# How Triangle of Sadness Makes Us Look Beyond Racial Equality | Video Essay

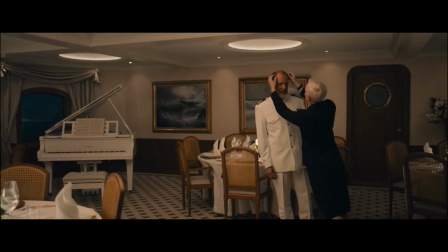(0:00)
Triangle of Sadness has been praised for using humour to unravel modern social structures,
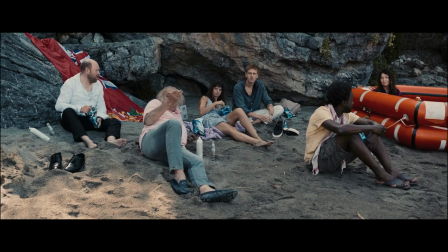(0:06)
and much has been said about the last act when Abigail,
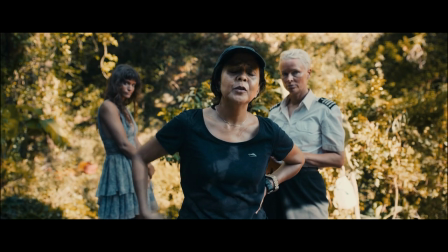(0:10)
the overlooked toilet manager of a luxury yacht, gets the opportunity of a lifetime to rewrite her destiny.
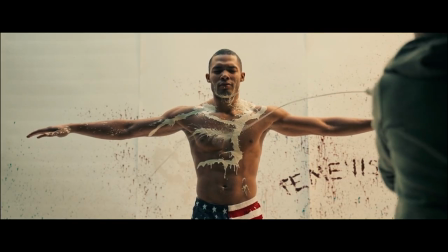(0:17)
But this video will explore the opening minutes of the film,
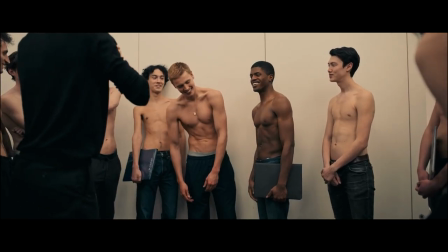(0:21)
because it's packed with so many juicy details you won't notice if you're not paying attention.
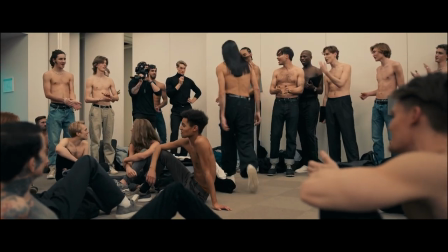(0:29)
So immediately we're thrown into the middle of a model casting scene.
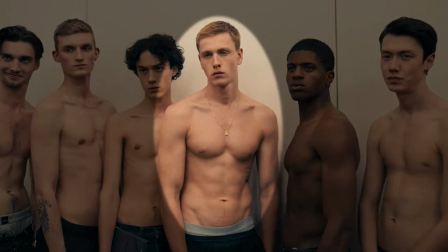(0:33)
It introduces us to the male lead, Carl, and gives us an insight into his profession.
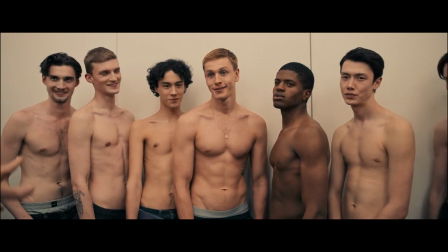(0:40)
That's all the setup we need to be invested in Carl's story. But there's more to discover.
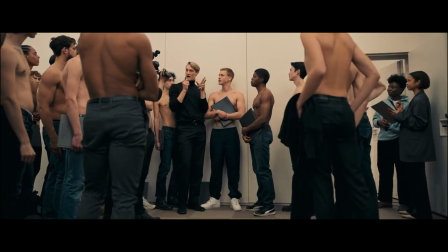(0:47)
For starters, it's clear that the topless male models waiting for their turn to audition are near the bottom of the fashion industry's packing order.
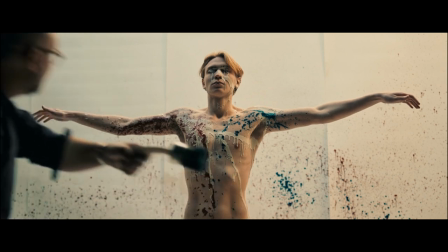(0:56)
Because they all have to respond to their present situation in the same way.
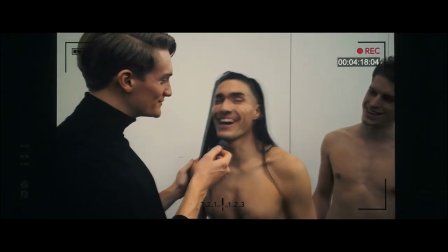(1:01)
When the host has a microphone to your face, you better answer with a smile.
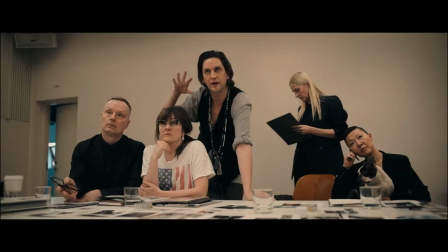(1:06)
When you're in the audition room, you follow the instructions of the judges.
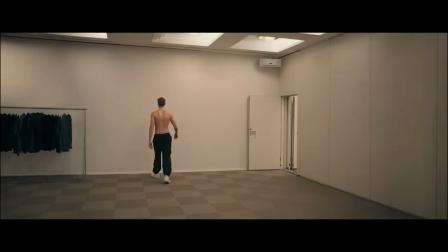(1:10)
You speak when you're spoken to and you do as you're told, regardless of the colour of your skin.
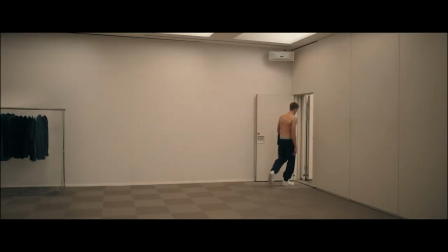(1:17)
Or you don't get the job.
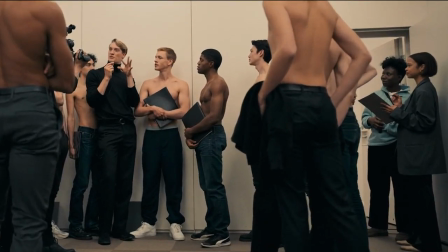(1:19)
The ethnic diversity is a distraction, including these two women of colour, who don't appear to be doing anything important,
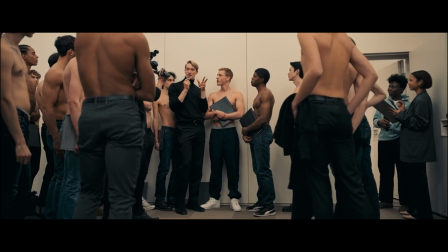(1:28)
but because they're well-dressed and holding clipboards, we're expected to believe that this is a progressive workplace.
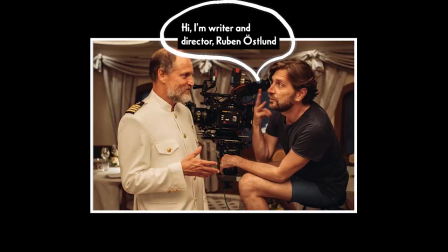(1:36)
Ruben Ostland wants us to look past the empty virtue signalling that's commonplace today and realise that focusing on
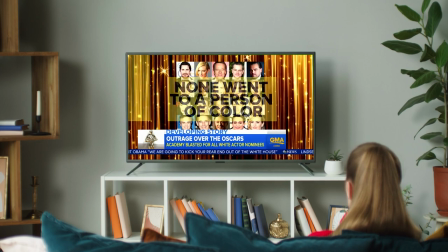(1:45)
the most superficial aspect of discrimination can blind us to other harmful forms of prejudice that transcend race.
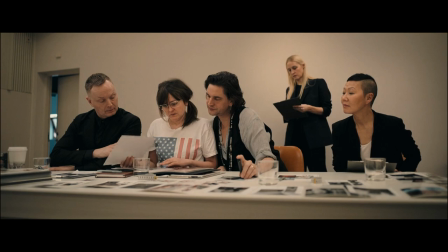(1:55)
This scene at the judges' table provides additional context.
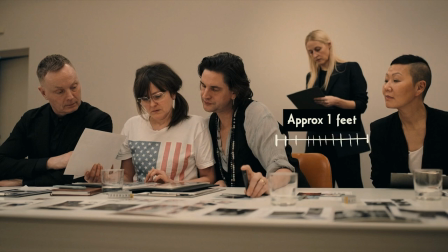(1:59)
Here, we see an Asian-looking woman who's seated off to the side, away from the three judges doing the scrutinizing. She doesn't say a word to anyone. In fact, she has to lean awkwardly just to glimpse the model's portfolio.
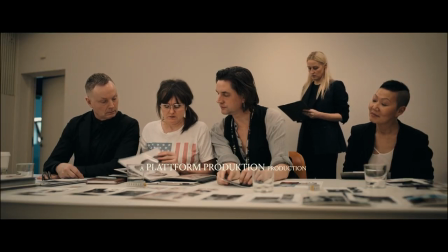(2:15)
And none of the judges seek her opinion or acknowledge her in any way.
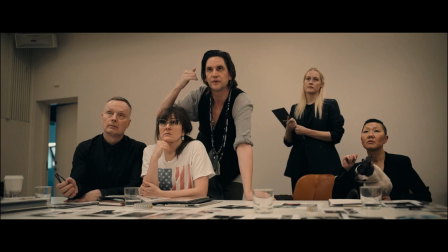(2:21)
But we know that she's a powerful figure from the way she's dressed and from that boss haircut.
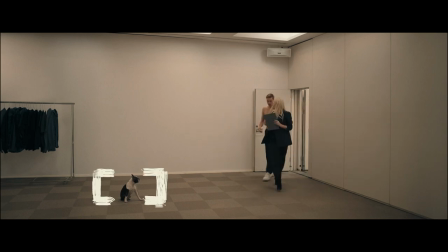(2:28)
If she wasn't important, her French bulldog wouldn't be allowed to roam around unleashed.
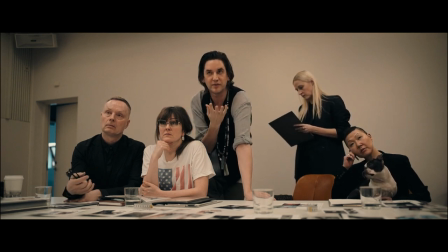(2:34)
It's easy to construe this situation as an example of racism. But is it?
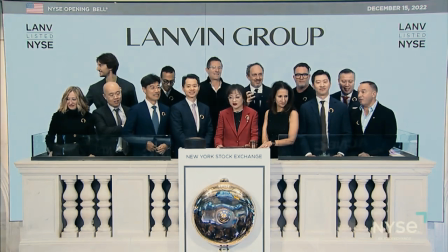(2:41)
We're most likely dealing with a European fashion label that's owned or partially owned by an Asian conglomerate.
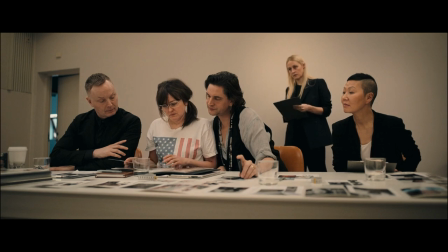(2:49)
So this woman is their representative who's there to oversee the proceedings.
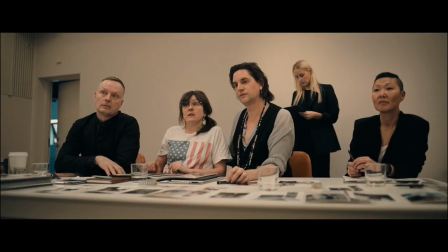(2:54)
Maybe she has the final say in the casting, or maybe she doesn't. We don't get to find out.
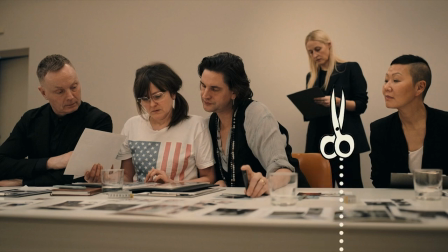(3:00)
But that's beside the point. The key takeaway is that she's an outsider who poses a threat to how they do business,
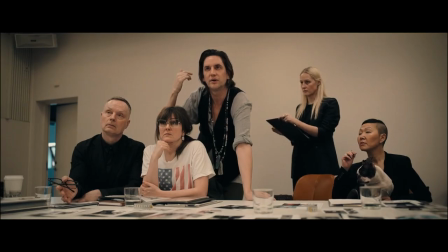(3:09)
and that's reason enough to treat her differently.
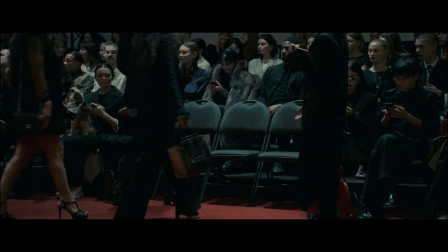(3:13)
This comes back to how discrimination manifests in many forms and perhaps baked into the human experience.
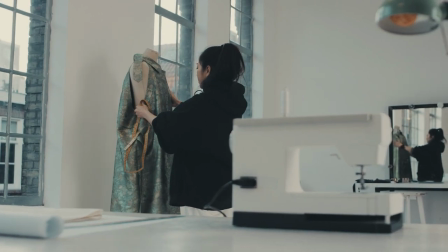(3:21)
For example, the fashion industry is harder to access if you can't afford to go to design school,
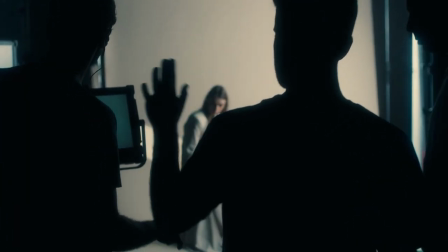(3:28)
or you want to be a model but you're too short or don't have the right look.
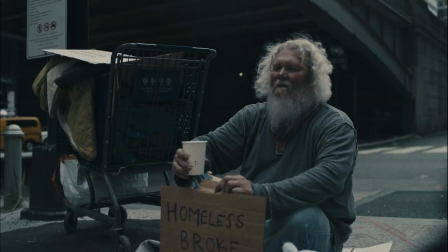(3:33)
Once we accept that racism is one small aspect of inequality, Austland's social commentary becomes more compelling.
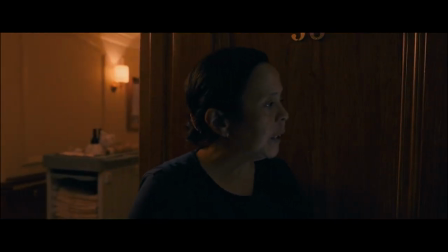(3:42)
It also makes Abigail's story stronger because we can accept that she has a thankless,
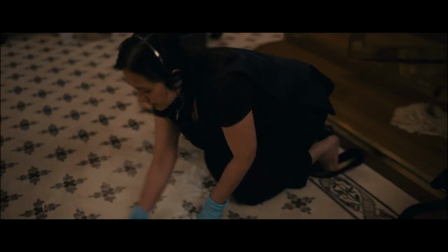(3:49)
low-wage job due to unfortunate circumstances, not because she's Filipino.
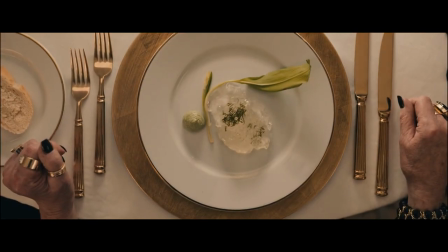(3:55)
Let's briefly explore the themes of the film.
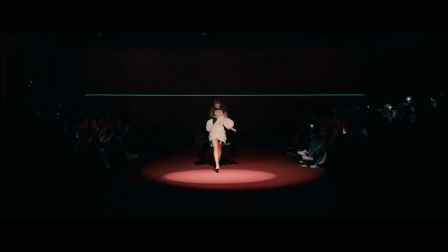(3:58)
In part one, our characters exist in the world of high fashion, which represents the pinnacle of human vanity.
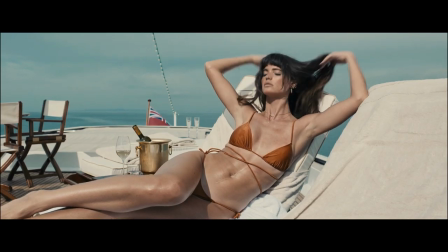(4:06)
Here, status, money, charisma and nepotism are all viable currencies of power to get what you want.
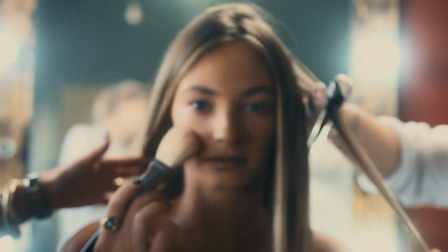(4:14)
In this pretentious realm, the more currencies you can trade in, the better you can advance your position.
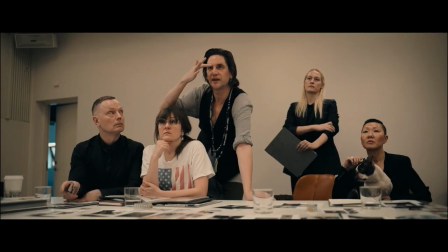(4:21)
But the Asian executive lady seems to only possess status. So she may have the power to order people around but she doesn't have their respect.
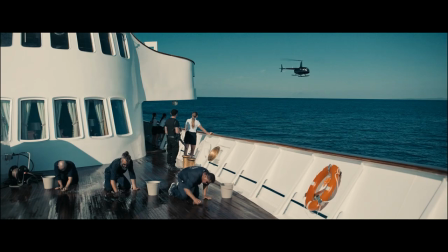(4:32)
In part 2, we move to the purely commercial setting of a luxury yacht.
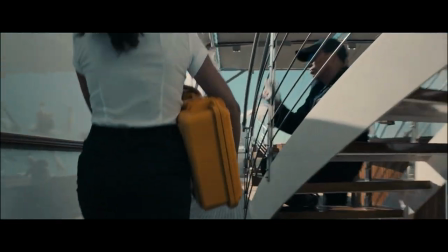(4:37)
Here, status,
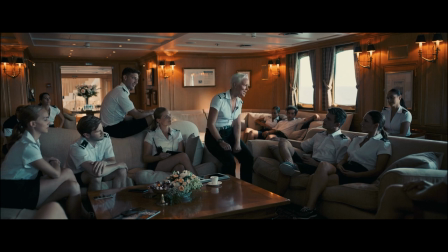(4:39)
charisma and nepotism are less useful because the people who can make things happen for you are the service crew and they care about
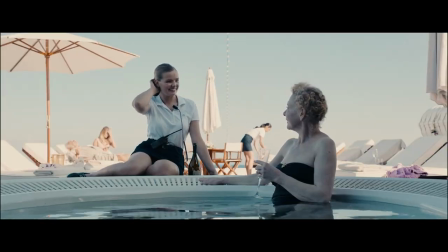(4:49)
Money buys you an attentive concierge It lets you sit at the captain's table
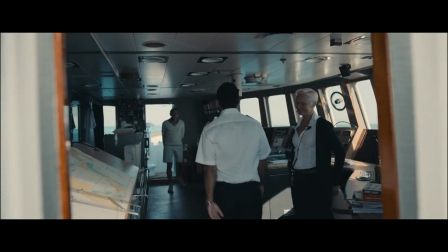(4:55)
Or gives you a tour of the bridge It will probably guarantee you the best
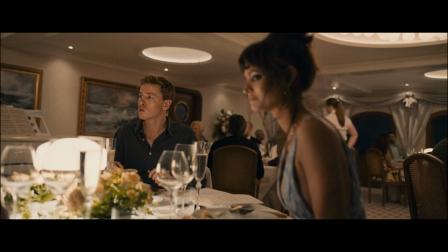(5:00)
lifeboat This explains why Yaya and Carl fade into the background during this segment They don't have what the crew
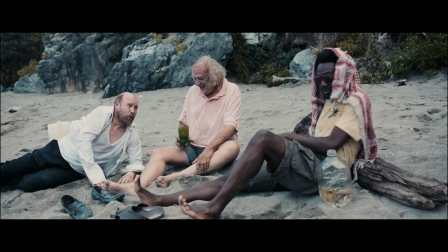(5:09)
want And then finally in part 3 When we strip everything away And are left without structure jobs,
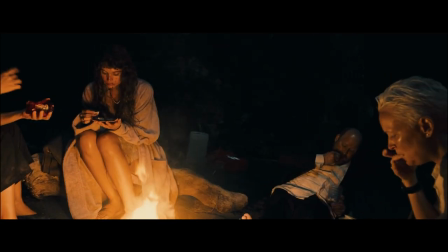(5:18)
amenities, laws, food, water or shelter,
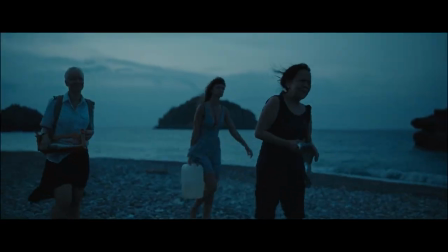(5:22)
the only relevant form of power is one's base survival skills.
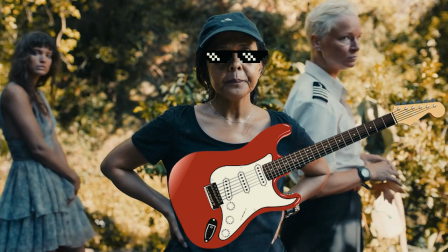(5:27)
And that's why we can come away with a simple reading of the film,
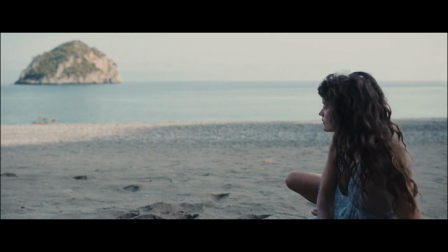(5:34)
that the further away we are from modernity, the narrower the definition of power.
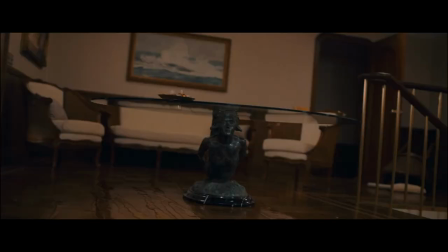(5:39)
But I think Auslan wants to remind us that we're never completely helpless regardless of the circumstance in which we find ourselves.
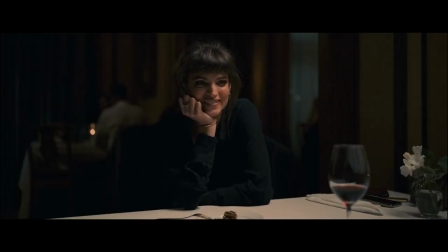(5:48)
This is conveyed through the main characters of Yaya and Carl.
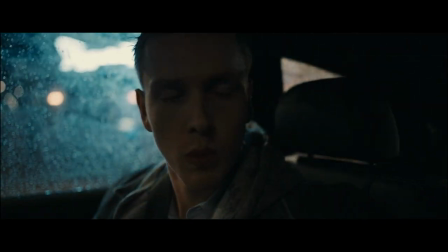(5:52)
They're not the biggest names in fashion, but by strategically coupling up, they're able to boost each other's public profile.
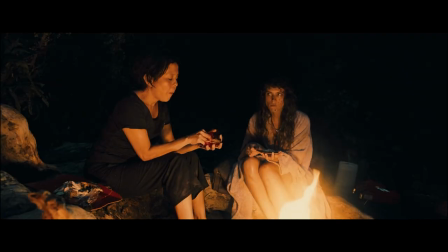(6:00)
Later on, they rely on their interpersonal skills to stay on the good side of Abigail, who's the hunter-gatherer queen of the island.
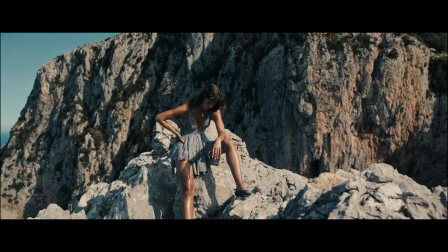(6:10)
So, I guess there's a mildly hopeful message behind all the cynical displays of human access.
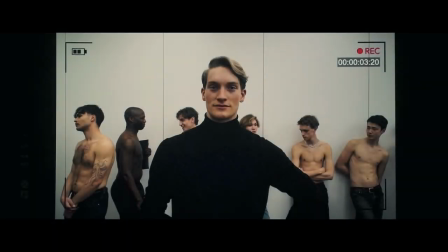(6:17)
Before I let you go, I want to dissect the first frame of the film. We see the camera overlay in the foreground, the spiffy looking hosts in the middle and the models in the background.
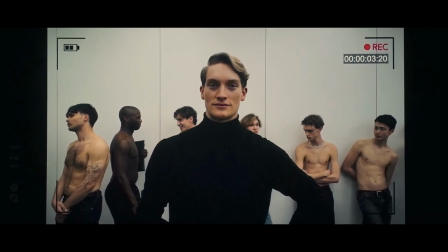(6:30)
I could be way off base but I think the camera symbolises us,
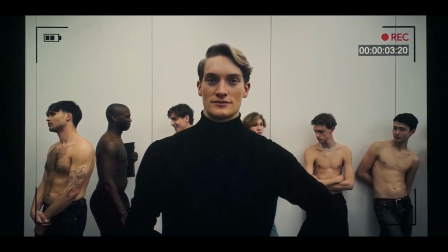(6:35)
the viewer, and the story we want to uncover is represented by the men in the background.
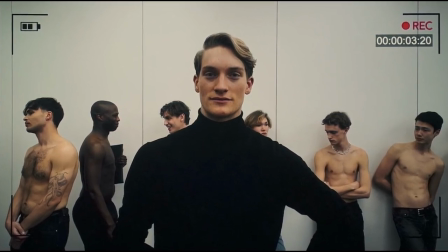(6:41)
Ideally, we want to hear from the men directly, but that's not how cinema works.
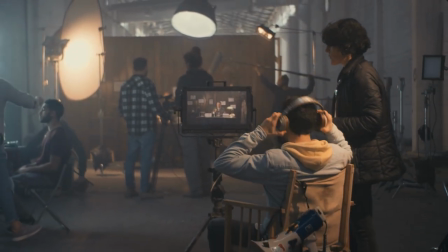(6:48)
We can only consume stories through a filter.
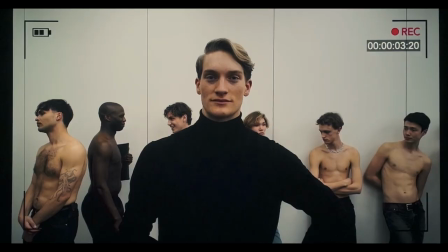(6:52)
The filter is, of course, the filmmaker, and in this shot, appears as a literal middleman. I choose to see it as Austen subtly admitting that his attempt to unpack social norms is informed by his biased and privileged perspective.
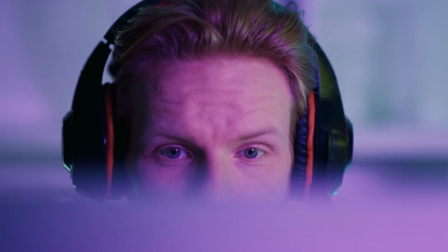(7:10)
So we risk looking foolish by overanalyzing the film.
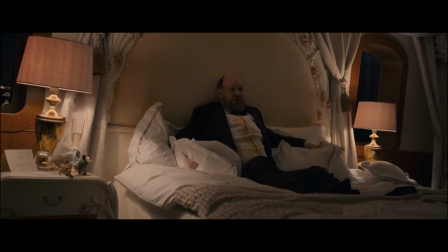(7:15)
Alright, that's it from me. Thank you for watching. Go see the film if you haven't. It's one of the best of 2022.
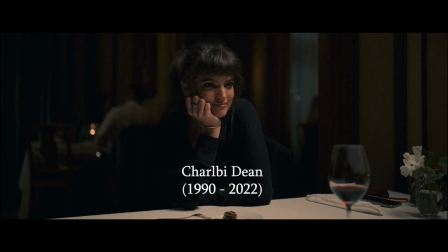(7:23)
And condolences to Shelby Dean's loved ones. She turned in a brilliant performance and left us way too soon.
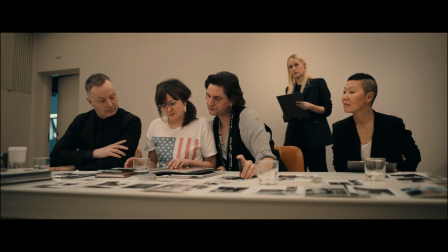(7:32)
Wait, what if no one's talking to her because she doesn't speak English? Oh my god, I'm an idiot.